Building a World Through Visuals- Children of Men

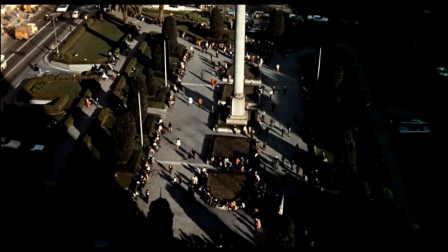0s
The world within a movie is one of the most important things to get right for screenwriter and director.
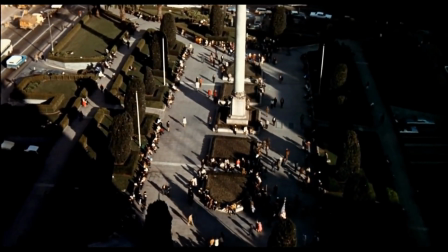5s
A world needs its own tone and personality to that of any other character within the film.
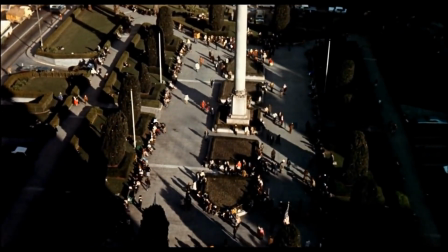10s
The world and its setting should be established very early on within the film, especially if it's a fictional one with different rules to us.
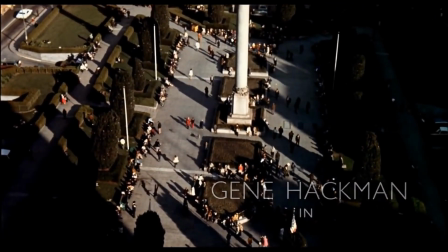17s
This is because the rules and environment of the world normally have a very big impact on the story.
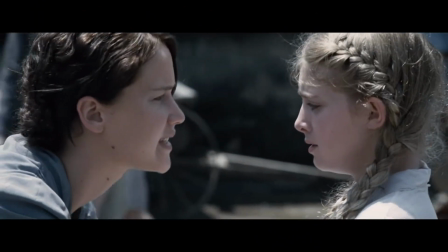21s
Take for example the Hunger Games. The main plot of this movie revolves around the games, in which children have to kill one another and the last one standing wins.
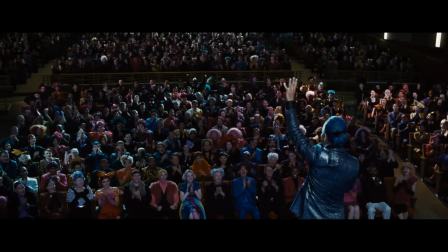30s
However, they couldn't just open the movie with the start of the Hunger Games.
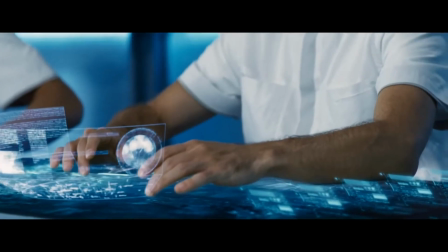34s
Instead, the viewer needs to understand what kind of society this world has and why they're having these games in the first place.
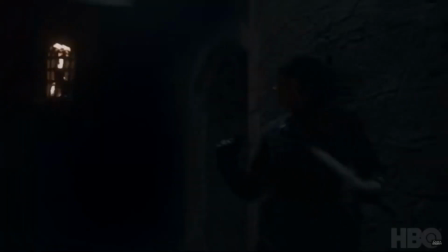40s
Game of Thrones is an example of a TV show that not only has, but needs a lot of world development, considering how much of the story revolves around society and events that have happened in the past of Westeros.
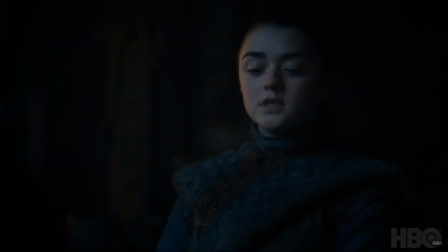52s
For example, Dany's whole story arc originates from the fact that her family was exiled from Westeros to Essos after Robert's Rebellion.
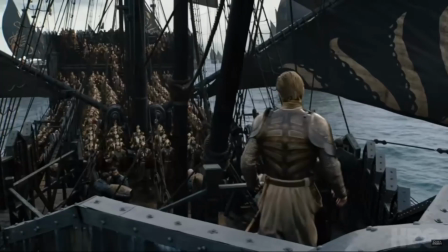60s
The fact that this world has dragons also massively influences the story because she uses them to gain power,
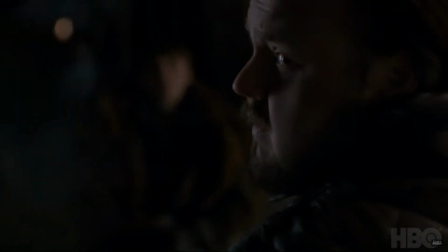65s
and this is just one example of how the rules and laws of this world influences a character arc.
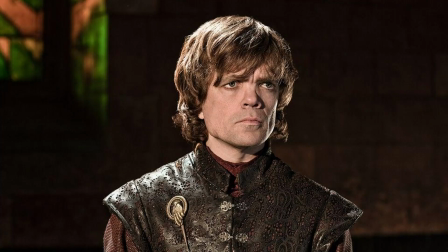71s
Tyrion gets saved in the first season because in this world you're allowed to have a trial by combat.
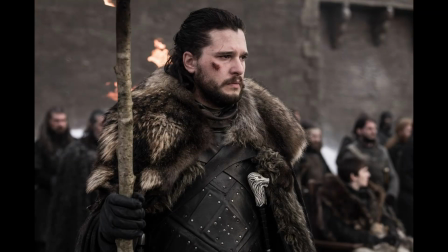76s
Most of Jon Snow's story arc takes place at the Night's Watch, which exists because of the Wall.
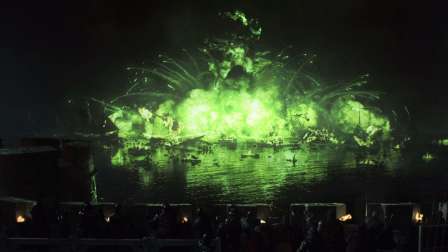81s
Wildfire allows the Lannisters to get an advantage at the Battle of Blackwater Bay, and is later on used to wipe out most of Cersei's enemies.
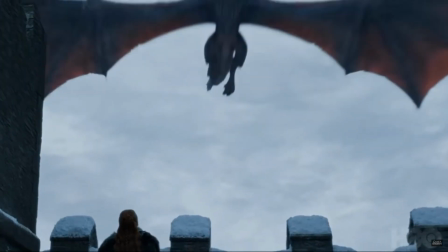89s
All these major characters and plot points were influenced by the world this show takes place in and how it works.
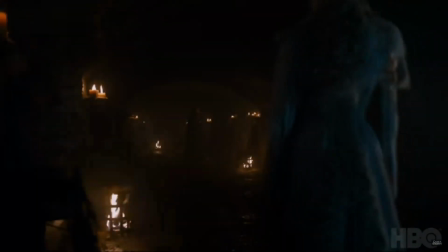94s
However, this is a very long show, and so not all the plot devices are established right at the very start, because there's plenty more time to establish them later on.
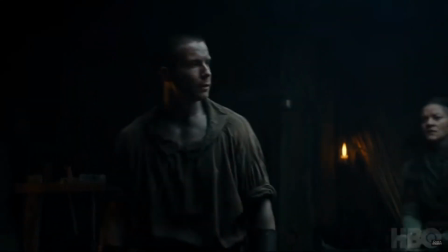102s
But for films, they don't have this luxury, because the runtime is a lot shorter, and so you have to establish the world and any plot devices that will have a big impact on the story fairly quickly.
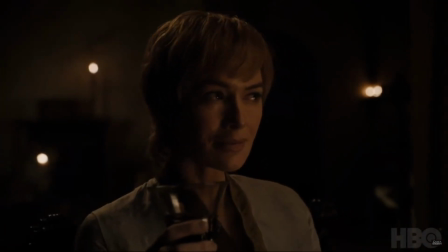111s
Another reason this is important is because the tone of the film is largely down to the world that exists within it.
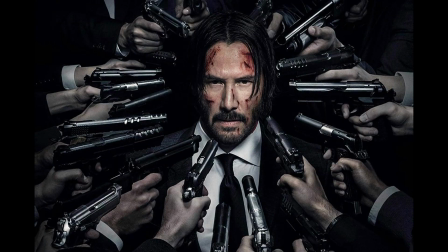117s
An action movie that does this very well is John Wick.
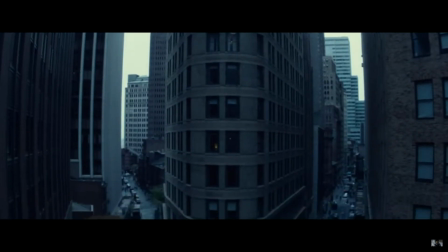119s
The movie spends a lot of time establishing the world John Wick lives in, more specifically the organisation of assassins that he's a part of,
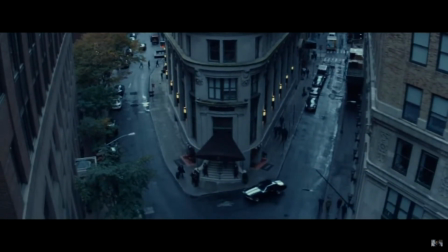127s
the oddly civilised personalities of all the other killers within the organisation,
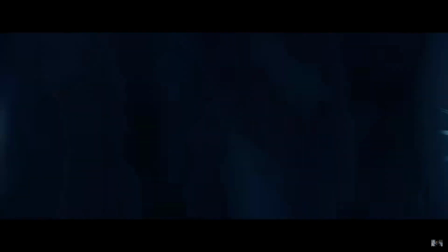132s
the architecture of their communal buildings, the laws they have in place. They even establish a currency they use.
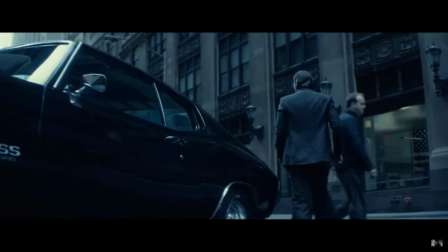137s
All this detail in the world makes us feel more immersed in it, and it all adds to the tone of the movie as well.
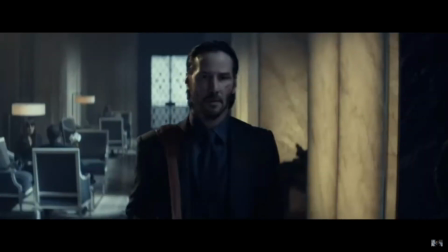143s
It gives the killing a sense of sophistication. If all the other people in the organisation that John Wick is a part of were like Deadpool,
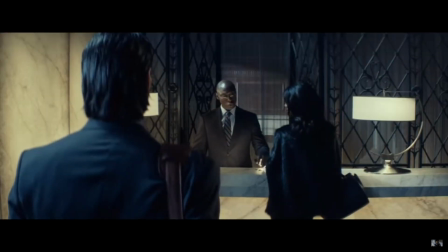151s
and were cracking jokes and were breaking the fourth wall every few minutes, and everything else remained the same,
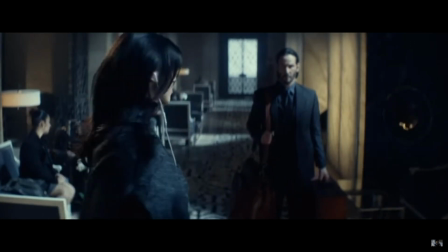156s
then it wouldn't seem right, because it will lead to a clash of tones within the film.
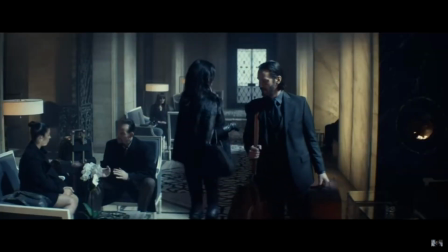159s
Some aspects of it would seem like an action comedy, but all the other parts of John Wick would seem like it's trying to take itself seriously. So now I'm going to talk about the main movie I'm going to look at today.
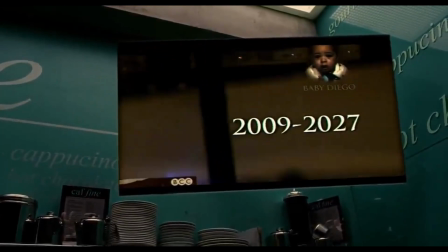177s
Children of Men is one of my favourite movies of all time. From the very start, it crafts this world so well that the viewer can't help but be extremely immersed in it,
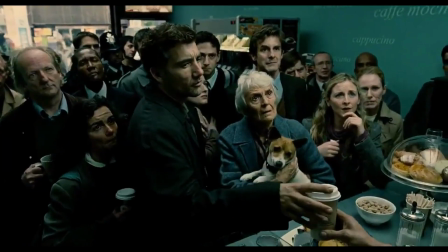185s
and the world it creates also adds to the general morbid tone of the film.
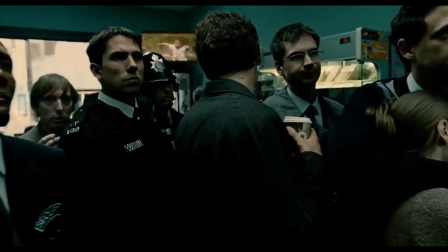189s
For those who don't know, Children of Men is a film which takes place in a world where all women have become infertile, and so no babies are being born.
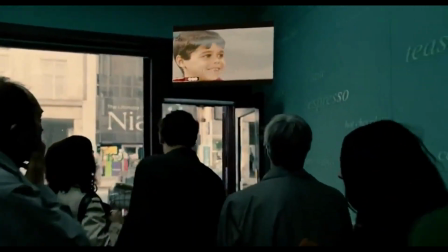196s
It takes place about 18 years after this starts happening, and the world has already descended into chaos.
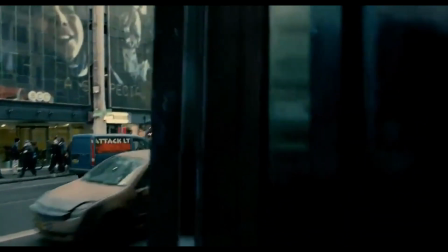201s
The only country remaining that has some sort of political structure is Britain, which has now turned into a far-right dictatorship,
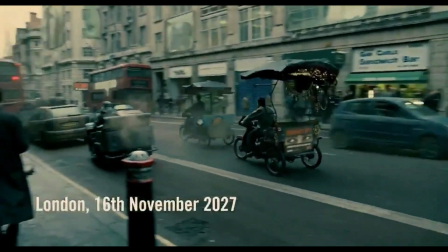208s
in which anyone who tries to get into the country is either sent away or put into a refugee camp with inhumane conditions.
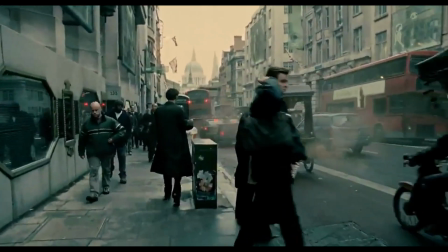214s
From this description, you can tell that it's not a very upbeat film. I'm only going to talk about the first few minutes of the film.
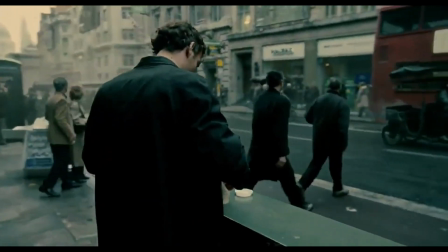220s
These first few minutes are so expertly set up that after they are finished, the viewer already knows exactly what the world is like and what the tone of the movie is going to be.
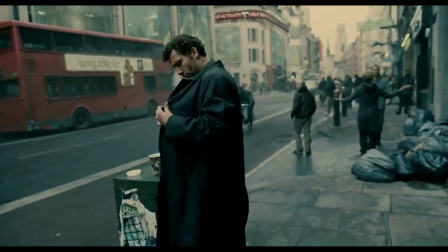228s
And the way Alfonso Cuarón does this
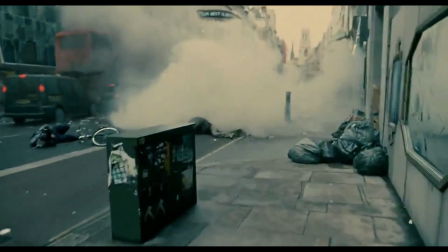is through visuals.